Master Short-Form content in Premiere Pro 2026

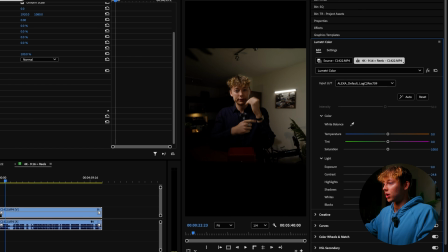495s
All these settings really depend on what you were trying to, what kind of look you were trying to go for.
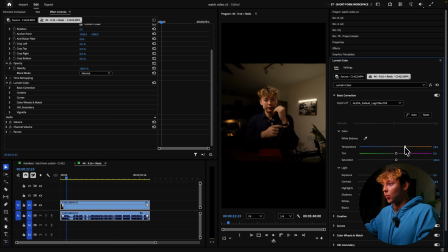501s
If you're trying to go more on like the warmer side, then make it warmer. If you're trying to go like a cooler vibe, then I would recommend,
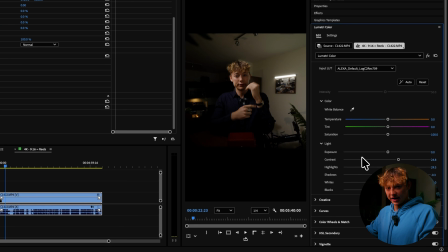508s
putting this a little bit on the cooler side and then adjusting all the settings to the feeling, mood you're trying to go for.
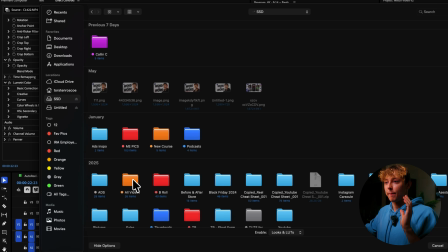516s
99% of the time when I'm color grading, I use LUTs, because I have made a LUT that automatically color grades my whole footage for me in one click.
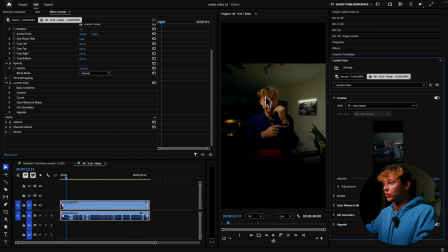525s
TR LUTs, come into here, boost, and then boom. You can see that it made this footage go from, where'd it go?
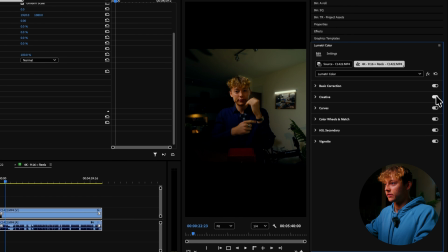532s
From this to this, this to this, this to this. Absolutely love that.
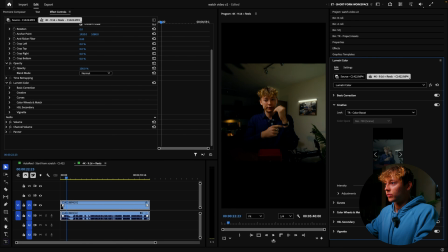536s
Maybe crank it down just a little bit because I don't really like this like green that's giving it.
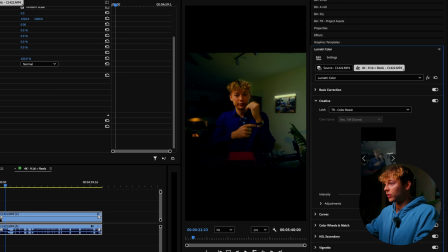541s
You can see it's giving like this green over here. I don't really want that, so I'm just gonna turn it down a little bit. But it was at 100. I like to go right around like 70 to 80. And now it goes from this to this, this to this.
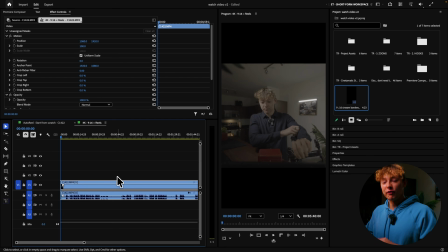551s
Now my color grading is done for me. I'll leave my LUTs in the description if you want to grab them for yourself. Before we start cutting this video up, we need to first color grade the footage.
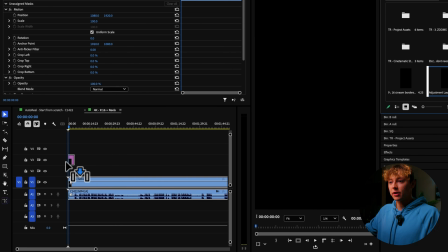559s
I like to first make an adjustment layer and then put that adjustment layer one track above the entire clip, just like so.
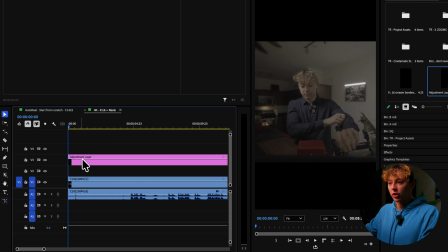567s
And then I like to add my color grade on this adjustment layer.
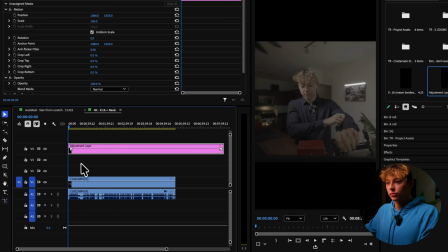571s
Actually, let's put this up to number 4, just because we're gonna be adding B-roll on track number 3, along with we're gonna be doing this really cool, we're gonna be doing this cutting technique that makes your videos never stop talking and it constantly flows smoothly,
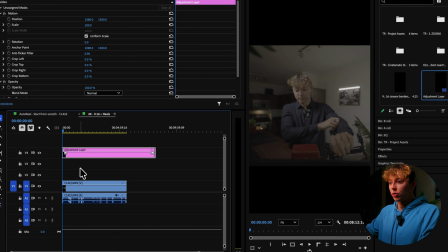590s
which I'm gonna be showing you in a little bit. But for now, put the adjustment layer at number 4, leave 2 of them in here, and then come over, click on it, come over to Lumetri Color.
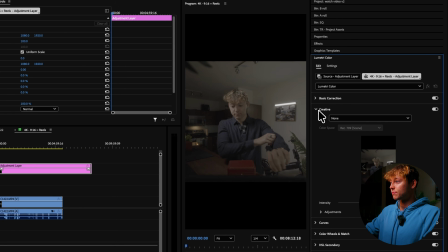599s
If you don't have that, hit Windows, Lumetri Color, bingo, shpakabako dako, and then come into Input LUT. Now, we are running in S-Log3. S-Log3 is a picture profile that's on your camera. What essentially it does is S-Log3 grabs all of the data, all of the colors, all the depth of your video, the lighting, everything, and captures it the most. That picture profile grabs the most data. That means that it's gonna be a super high quality video, if your lighting is right, obviously.
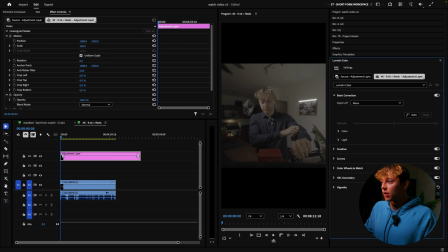632s
And what we need to do is convert this S-Log into Rec 709, so it looks like this. Rec 709 is literally all of the videos that you watch online. That is the picture profile that you're watching them on.
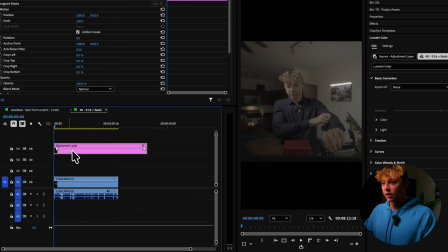645s
So in order to do that, like I just did, is you need to click on the adjustment layer, come into Lumetri Color, come into Input LUT.
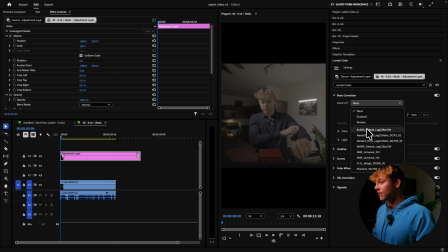652s
This is where your S-Log to Rec 709 conversion LUT is gonna come in. All you have to do is just search up your camera and then S-Log to Rec 709 conversion LUT. I'll leave the Sony conversion LUTs in the link description for you guys. And this is the one that I use is right here.
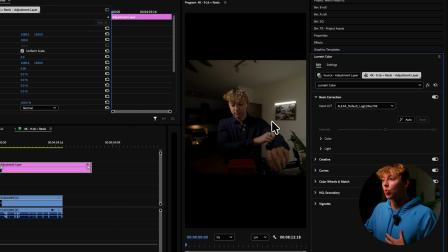668s
Click it, boom. Now we are in the right color space.
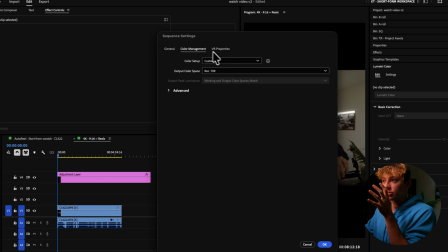671s
And make sure your sequence settings in color management right here is output color to Rec 709.
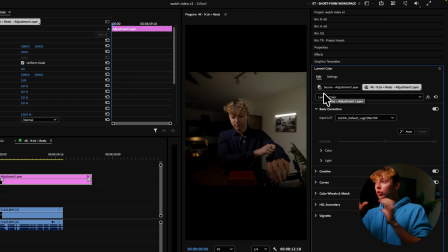677s
Hit OK. Now we are ready to color grade. Now I only use the Lumetri Color tab for basic color corrections.
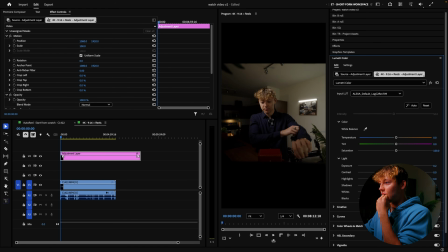685s
So I just like to adjust like the exposure if I want to. So all color grading is using your eyes.
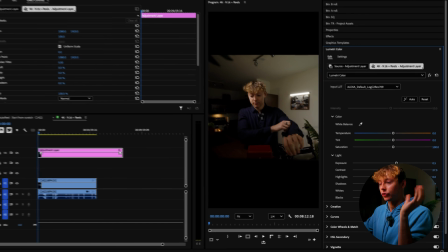692s
There's no need to use those fucking like crazy graphs like a lot of colorists use. Come on, bro. We don't need to go that deep. We're thinking too much. We don't want to think, we want to create.
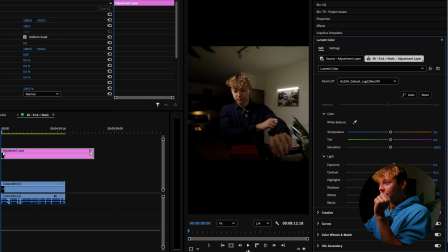703s
I like to up the contrast just because it looks good on my eyes. It makes this video just look a little better. Highlights, let's increase those a little bit. Shadows, I'll deepen the shadows a little bit. Whites, I want it to be a little bit brighter. Black, about right there.
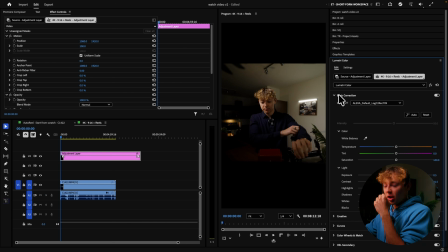717s
So this is off, this is on. Off, on, off, on. Now, if you want your colors to pop, I recommend increasing the saturation just a little bit.
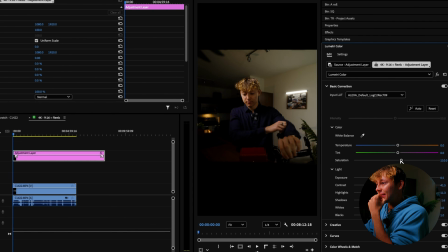726s
Don't crank it, otherwise you'll look like an absolute alien. So just crank it like just a little bit, and I think that is a pretty good basic color grade.
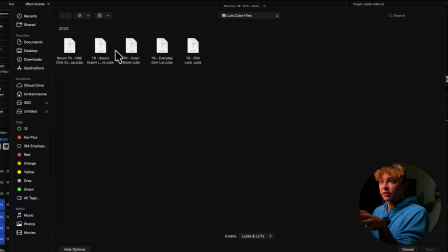734s
Now, I personally don't touch the saturation. I like to use LUTs. I mean, you just double click it and then boom, your color grade is done.